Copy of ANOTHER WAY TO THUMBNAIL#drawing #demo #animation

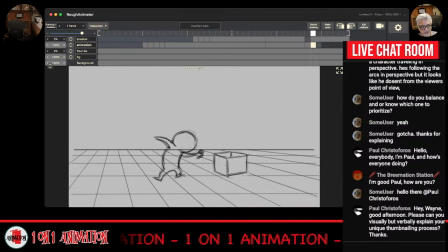(78:35)
That's the easiest thing for me to visualize because it's in the front, for one thing. It's not hidden by the body. And it's also being pulled by the shoulder, which is going up and then down to here. So I know that the shoulder is locked in there and it's locked in here.
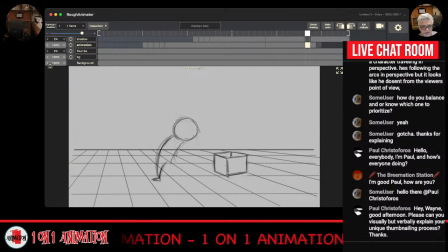(78:54)
So I know that it's going to transition. Like if I was going to draw this one here, that's the body with the arm attachment there. And then this one has the arm attachment there. You'll notice that this one is on this side of the body.
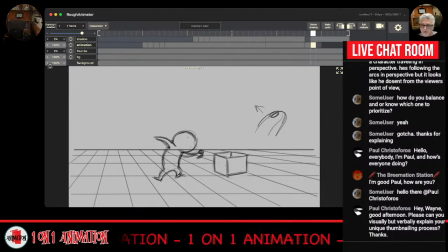(79:14)
And this one, that was quick, is on that side of the body on the left. This is on the right and it's on the left. So I have to do a transition. I'm just explaining my thought process as I do this.
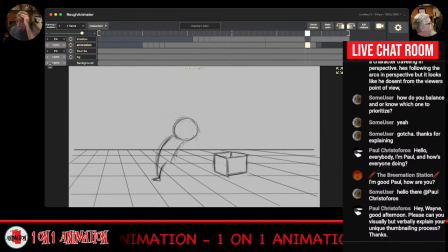(79:30)
I was explaining that the parts that I draw first are the parts that are easiest for me to visualize, so that it's, you know, if I try the leg first, I'm going to get in the back, I'm going to be like, I can't visualize that without seeing the other stuff. Right. So the next one for me is not the leg and not the pistol hand, but this foreground arm.
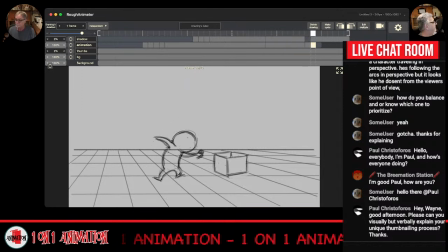(79:49)
That's the easiest thing for me to visualize. So I'm going to go ahead and throw that in and keep flipping, of course, to see the relationship between them. I hope this is helping you guys. Is it? It seems to.
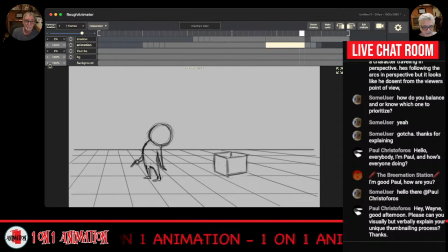(80:03)
Okay, cool. That's the one thing about being not in the same room with someone, is you don't know if they're like digging it or if it's boring or what, you know.
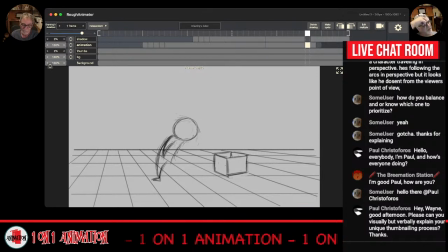(80:17)
Okay, now that I've don't worry about it. Now that I've got that arm, now it's easier for me to visualize the other arm, because they're opposites of each other on the torso and the upper part of the body. I know where, if this shoulder is there, then I know that the other shoulder is going to be in the back.
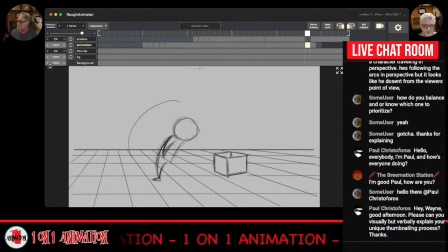(80:32)
So I can bring this arm up and over and back like that. So I know it's got to be somewhere in there. And I'm going to try to make it read outside of the body as far as the silhouette of the body goes.
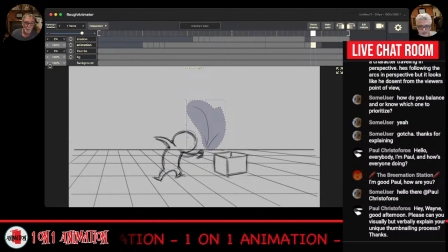(80:52)
So I want to get it up and over the head up here somewhere. Oops, got the wrong tool selection. I want to put it up here somewhere. I don't want it to be hidden behind the head because you can't see it, right?
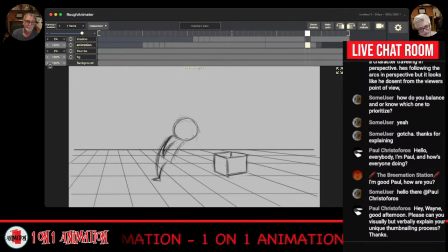(81:10)
So I'm going to think, okay, I'm letting the head lead the way. So instead of having the arm travel at the same speed as the head, which would put it back there, I'm going to delay this arm. So I'm going to drag it more like that.
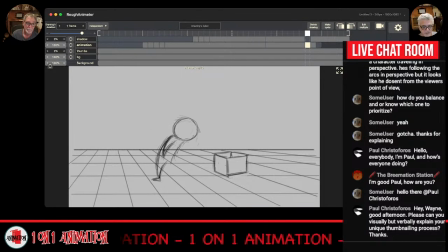(81:30)
And of course that is it's emanating from the wrong spot. It makes it feel like the shoulder's up there, and I want it to feel like it's coming from here. So I'm going to kind of just do that. Draw through. Yeah, draw through it so you can feel that. Again, I'm going to draw this torso. Here's the shoulder over here.
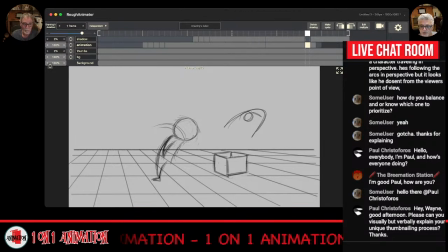(81:49)
And then the other shoulder, if I was to draw through here in perspective, would be back there. So there's where that arm attaches, and there's where that arm attaches. Just to make it as clear as possible. Sorry, dude, I'm trying to... That's cool.
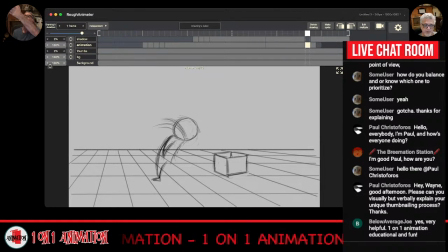(82:08)
And this is too much of a drag, so I'm going to lessen the drag and bring it up a little bit more, emanating from that spot. And I'm going to erase this other one. Then I can erase this now that I've got it pretty much blocked in.
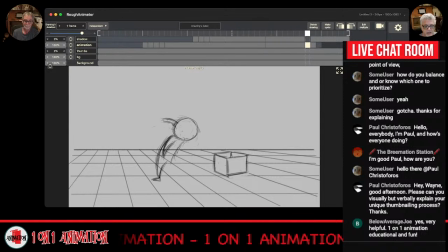There we go. So it's dragging. It's not traveling at the same speed as the head, but I'm going to bring that down just a little bit for a better design.
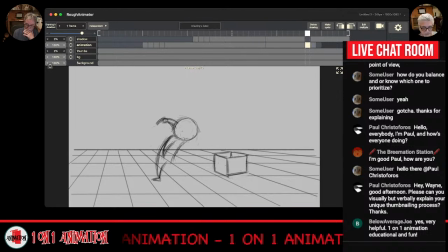(82:45)
And now I really want to make that step more clear. So I'm going to raise this foot up in the back. Imagine that it's connected over here. Raise that foot up.
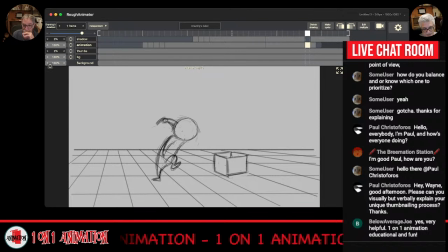(83:05)
And let that foot drag so that it gets, boom, planted right there. So I'm not pointing the toe, and I'm not having it flat like that on the leg.
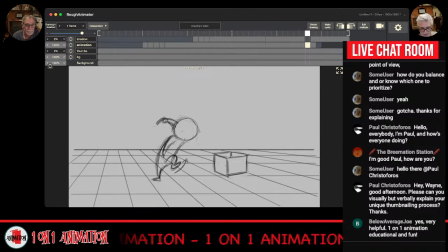(83:26)
I'm letting this drag a little bit like that, boom, before it plants on the ground like this. Boom. You can see that arm is really being dragged over here compared to the rest of the body.
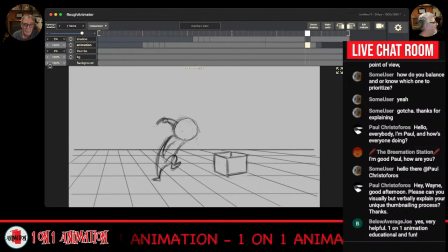(83:43)
So you can see why I just had to throw that breakdown in there. I totally see why. Because I wanted to play around with the overlapping stuff, you know, right. make all this stuff be a little different. Now, this is, I think, personal taste, but
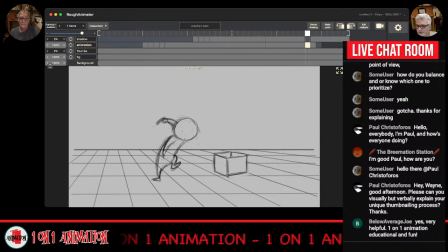(83:59)
the fact that if I was to color this in, and I'll do this larger here, if I was to color in this pose for silhouette value, to check the silhouette value, it would look something like this.
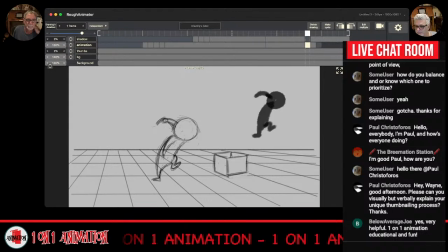(84:18)
Right? And this arm right here, oops. This arm right here, it doesn't really show up in the silhouette at all. So if I want to have that show up, I would do something like this.
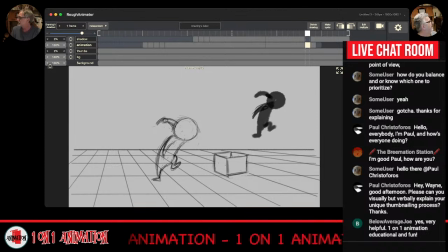(84:41)
So you can see both arms. You See what I'm saying? but yeah, but you don't always have to show. No, you don't. Sure. It's okay if stuff, as long as it could be within the silhouette of the body.
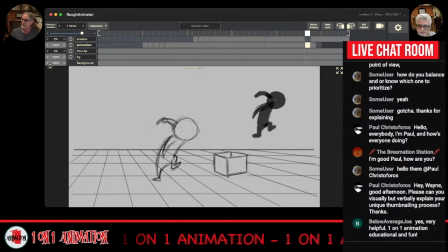(84:54)
Yes, just as long as you draw it in, of course. Yeah, if you draw it in, and that was something that Dale taught me. Was I always thought everything had to show, be out and away from the body.
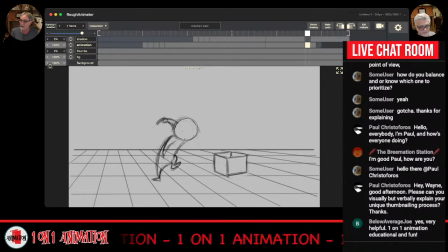(85:07)
Out and away, and he had brought up to me. He goes, "No, that's not what it means exactly." Because one, you got the colors that will show the shapes moving within another, one shape moving within another bigger shape. Color separation.
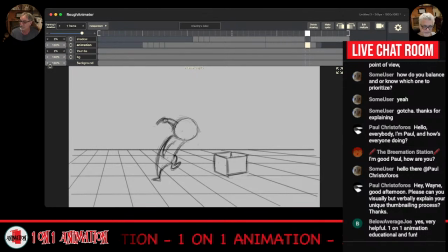(85:26)
Yeah. Yes, color separation. So you got that going, and plus your eye, as the characters, as the different shapes are moving, your eye is just automatically, naturally following those shapes.
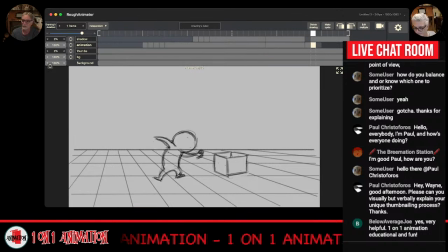(85:42)
So you don't have to have in every drawing a complete extension of every limb from the body to show in silhouette. Absolutely. I'm going to try and get this back a little bit so we can see the shadow.
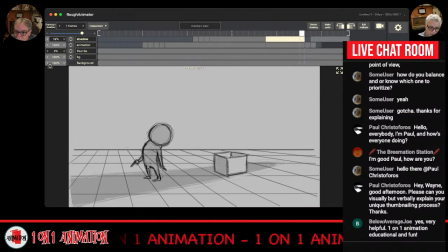(85:58)
See where we are. Okay. Here's that pose. Below Average Joe said, yes, very helpful. Thank you much. Okay, I'm gonna lasso this shadow.
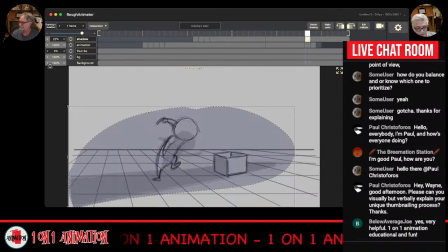(86:14)
I'm gonna copy it and I'm gonna put it on this frame. And I'm just gonna get rid of this part,
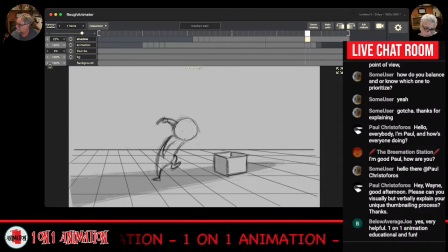(86:27)
which matched the other pose, and I'm gonna make a new shadow for this pose. Just to keep things consistent as I work. Otherwise it might become a nightmare if I try to go back in and figure all that shadow stuff out. I like to do it as I go. There you go. Just so I can see how it works.
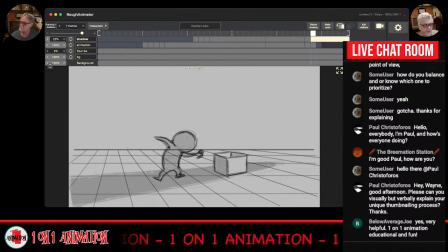(86:46)
Okay, so now the next thumbnail pose is where he throws it, which is in the bottom left there.